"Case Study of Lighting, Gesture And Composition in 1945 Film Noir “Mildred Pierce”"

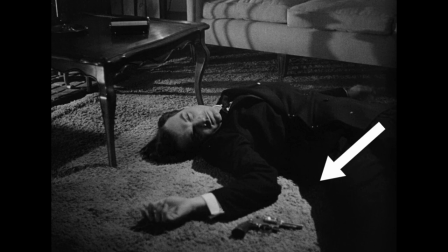(20:30)
As Montek collapses on the floor, Veda throws the gun next to his body, I guess hoping that maybe she can frame him.
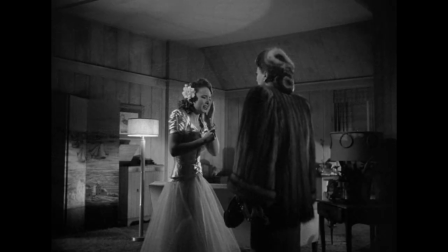(20:39)
Mildred quickly goes back into the house upon hearing gunshots and asks what happened.
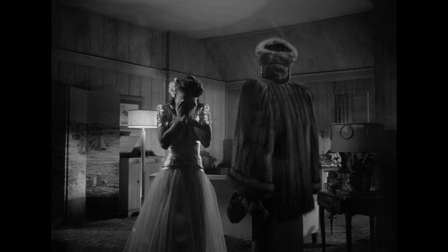(20:46)
Veda quickly produces crocodile tears and sobbing face. She tells the story of how he mocked her and she snapped.
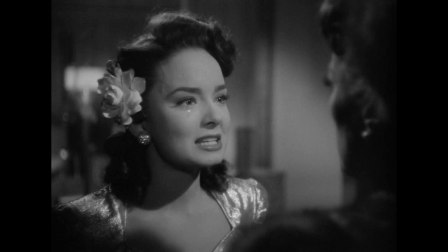(20:54)
Now he won't be laughing anymore, she says. Mildred phones the police.
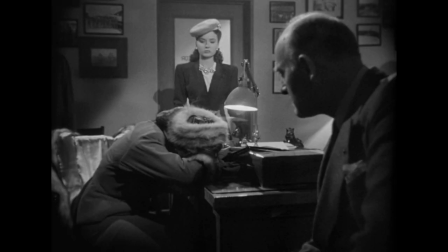(21:00)
Veda pleads for another chance. At the police station later on, they issue their statements and Veda is arrested.
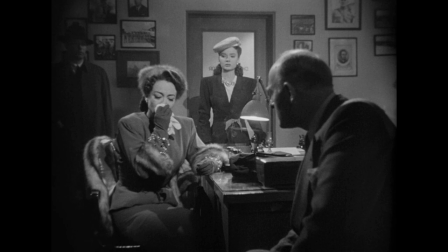(21:08)
Again, look at the lighting in this scene. I love how the characters are placed in the scene, but I especially like how unnamed faceless police officer that is about to take away Veda in the background and is just a dark,
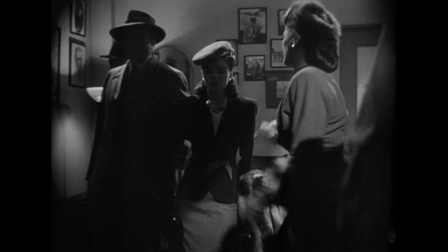(21:22)
shadowy figure. Even as Veda is taken away, the officer is just dark figure. But now so is Veda, dark cloud hanging over her.
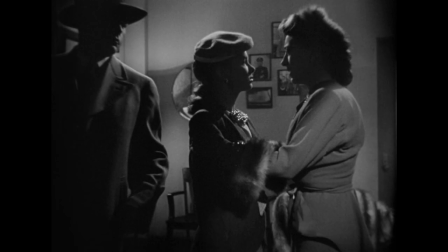(21:35)
And as they say their goodbyes and last words, the dark lighting trend continues.
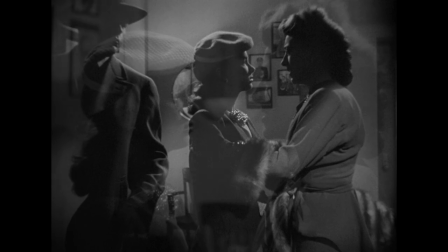(21:41)
But lighting is never random, never out of control. Just look at those carefully placed rim lights or edge lights,
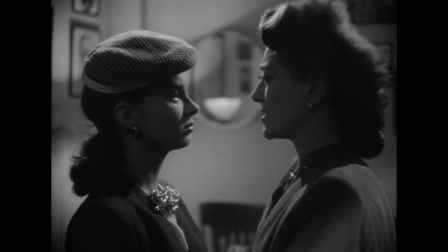(21:49)
making sure that we each have just enough information to know where and who is in the scene, while the whole scene is dark,
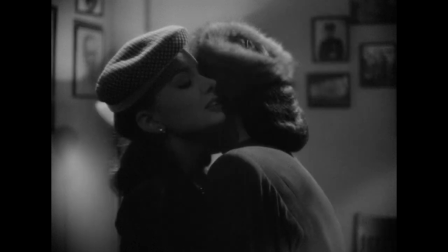(21:58)
covered in a particular mood. Just as the psychologically demanding scene would require. After all, this is film noir, and one rule of film noir is, make it any color as long as it's black.
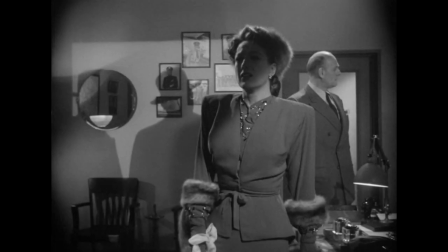(22:13)
And besides, film noir as a genre rarely, if ever, has a happy ending.
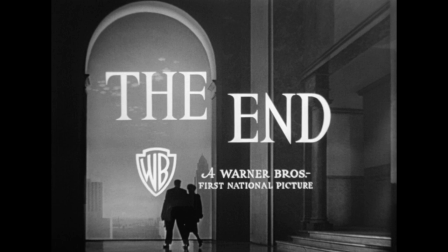(22:19)
What I wanted to show you with the sequence of frames is how lighting can be so much more.
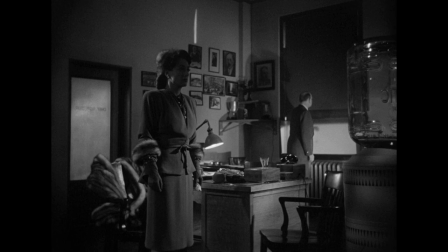(22:25)
It can imply what is inside the head of the characters as much as revealing their physical presence.
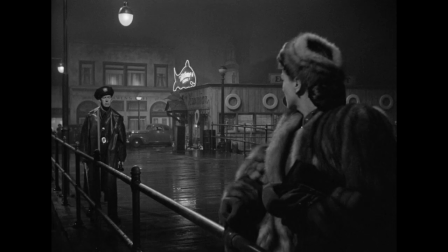(22:31)
Always remember that you are not only the author of visual aesthetics,
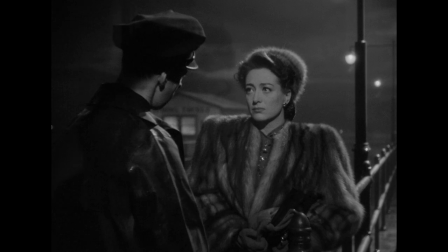(22:35)
but also a visual psychologist, as well as the artist painting pictures in the dark.